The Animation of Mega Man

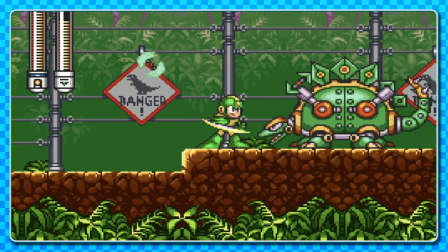That first frame where he's staring right at you is followed by a little smear and a couple of follow-up frames, but the main weapon animation reaches much further out.
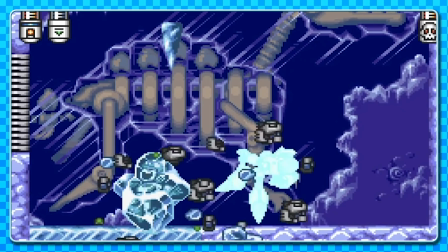There's unique damage animations too, such as being frozen, electrocuted, or burned.
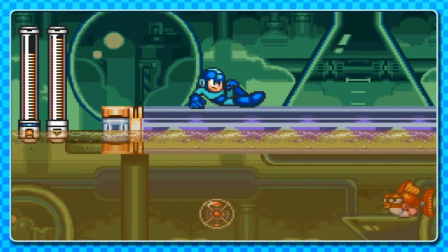Oh, sliding is as snappy as it was before, pretty much going straight into that pose, although Mega Man casually rests his hand on his knee as opposed to sticking it upright as before.
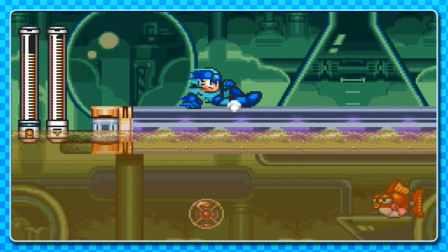Some dashing lines help sell the speed of the move. Little frame for getting back up too.
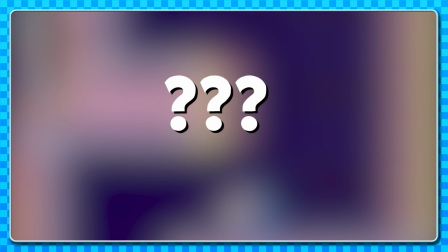Now, something interesting happens when you unlock a secret. Skip to this time frame if you don't want to know this about Mega Man 7.
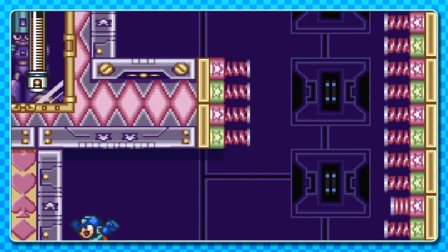When you unlock Proto Man's shield, you can carry it with you to block enemy attacks, and you can also shoot at the risk of being open to attack again.
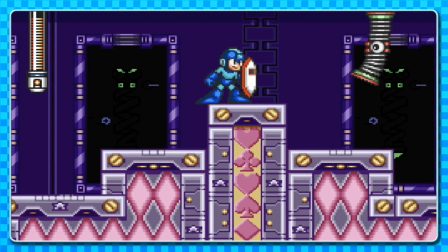But Mega Man has to carry the shield in a way that blocks enemy fire when he's not moving, which is otherwise resting on his back.
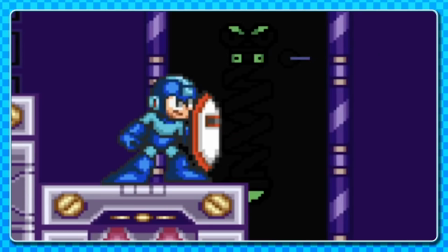The best visual place for it is the furthest arm forward, which happens to be Mega Man's rear arm.
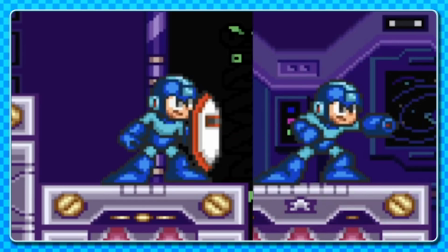But that's where he normally fires from. What happens when you fire now?
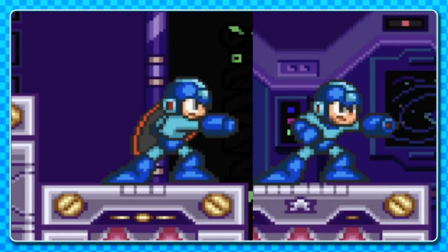You shoot from your nearest arm now, which happens to be the furthest back in the pose.
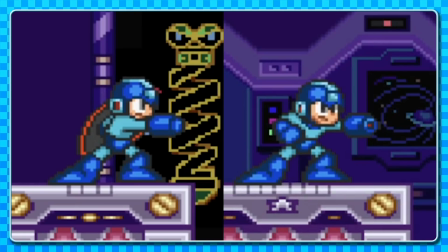This means Mega Man has to lean and twist when shooting, and because that aspect of the power-up is uncompromised,
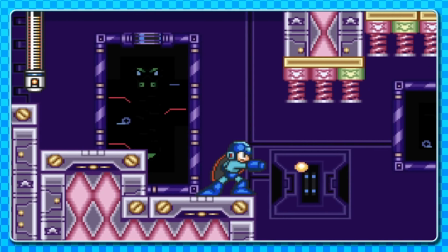this action still needs to be just as quick as normal, which means we see some snappy movement take place, at no detriment to gameplay. This is quite a neat little solution to what might have been a bit of a visual problem to figure out.
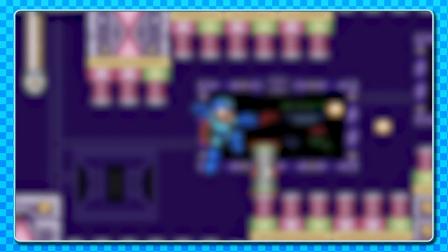Is it time to move on from Mega Man 7? It isn't time to move on from Mega Man 7.
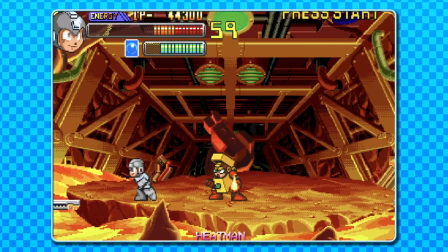No, before we do, let's just take a quick look at the glorious Mega Man The Power Battles and its sequel, Power Fighters.
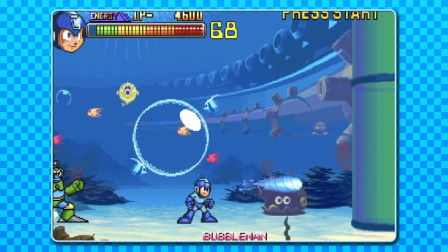Interestingly, these fighting games use mostly the same sprite work from 7 for Mega Man.
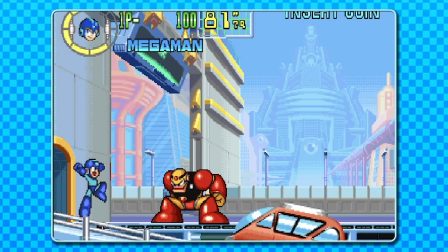It's interesting because the movement and animations translate nicely into fighting game moves.
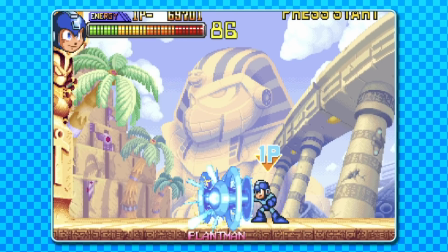However, there are some small but significant changes that have been made to create a pretty fresh experience.
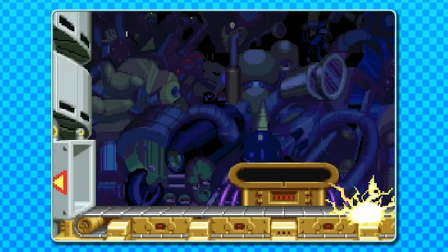Mega Man now kinda gets up from a kneeling style pose when teleporting in.
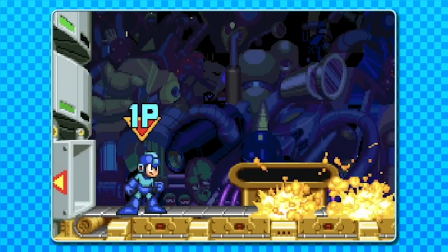Nothing crazy, but it's a nice addition that feeds into and expands that hero idea.
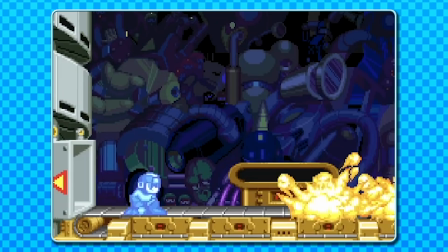We might see more of this.
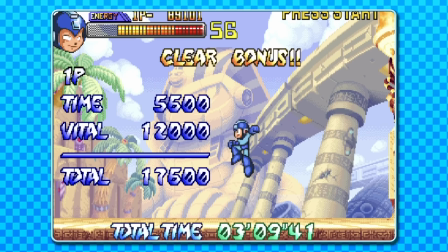He's got an extra animation for wall jumping now, he has a victory pose, there are extra frames and animations for taking damage in various ways,
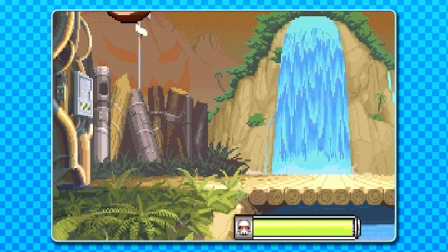such as rolling along and then using the arms to the side motion for steadying himself again. I really like that. Tiny bit of character animation and personality.
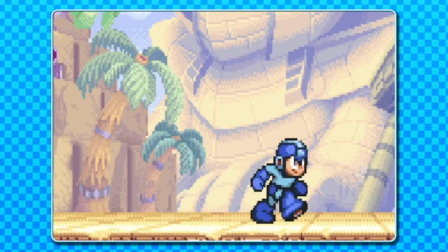Curiously, he now has a startup for running, taking a short moment to reach what we'd normally associate as a normal run speed.
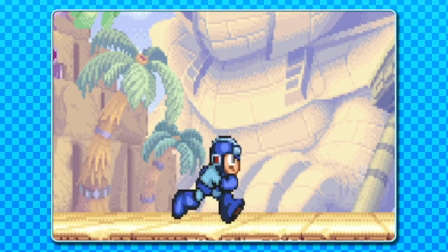It's not massively noticeable, but if this were in one of the mainline games, we'd definitely notice.
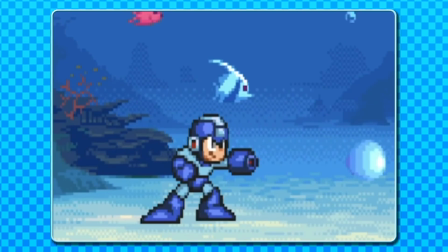There have been some removals too, such as the kickback from firing a charge shot, his hand no longer raises when charging, and any sort of landing animation.
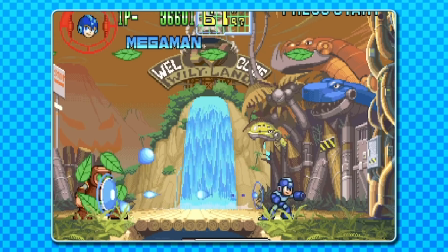But hey, things have to be that much tighter in a fighting game.
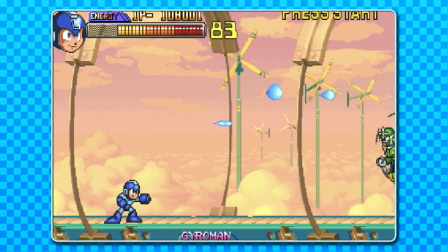Generally, this is like playing Mega Man 7, but as a fighting game, and with gorgeous animation.
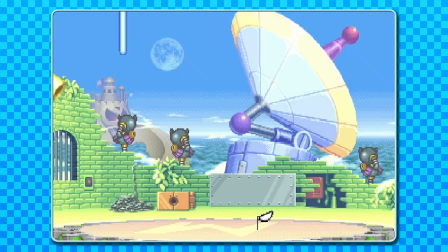I wouldn't expect any less from a 90s Capcom arcade fighting game, to be fair. But wait, it gets weirder.
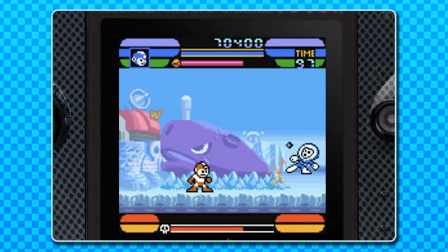There was also a demake of sorts for the Neo Geo Pocket, which used a combination of both the NES sprites and the SNES animations,
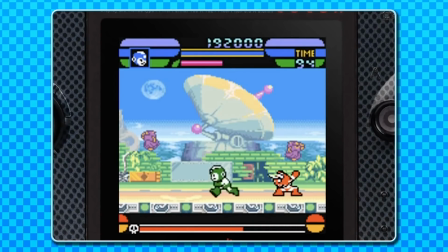resulting in this cool-looking hybrid sprite, using that limited palette and style with slightly more comprehensive movement.
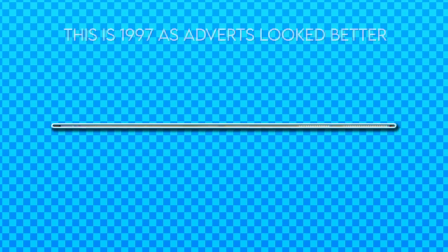Cool, eh? It's 1996, graphics are shiny, new, and in 3 dimensions on current platforms.
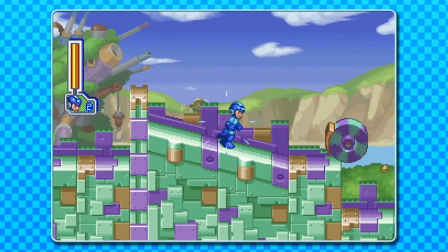Has Mega Man taken the plunge and advanced onto... Nah, he's still 2D. But core blimey, what a game.
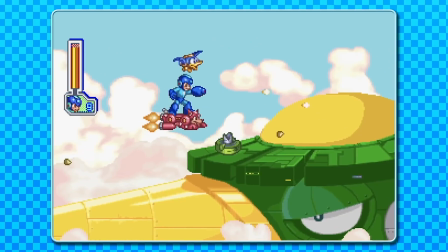The visuals alone earn it a spot as one of the best looking 2D platformers of the time. But
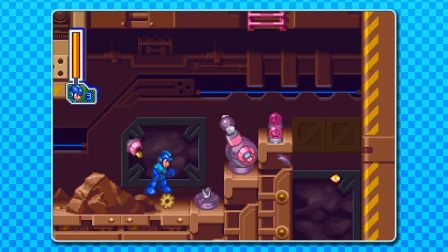how does Mega Man 8 adhere to and advance the principles set up previously?
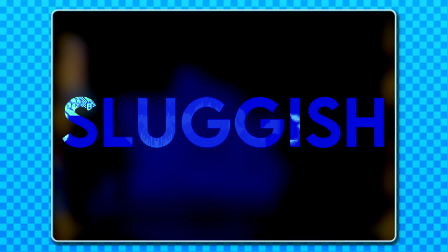Common feedback from this game is that it feels sluggish to play, that Mega Man feels like he's running through molasses, which is thick black treacle if you're British.
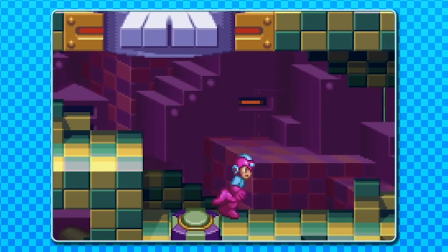That's probably because it has so many frames of utterly gorgeous animation for absolutely everything.
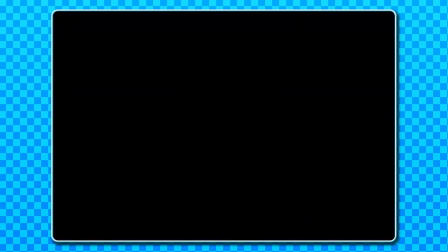There's quite a lot to unpack from this game. For starters, we're now on a higher 2.5D viewing angle,
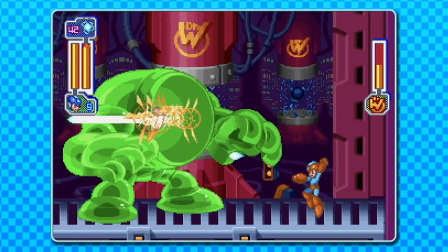so there's already a need for a much more solid depiction of 3D space around Mega Man, and this affects the complexity of some of the animations.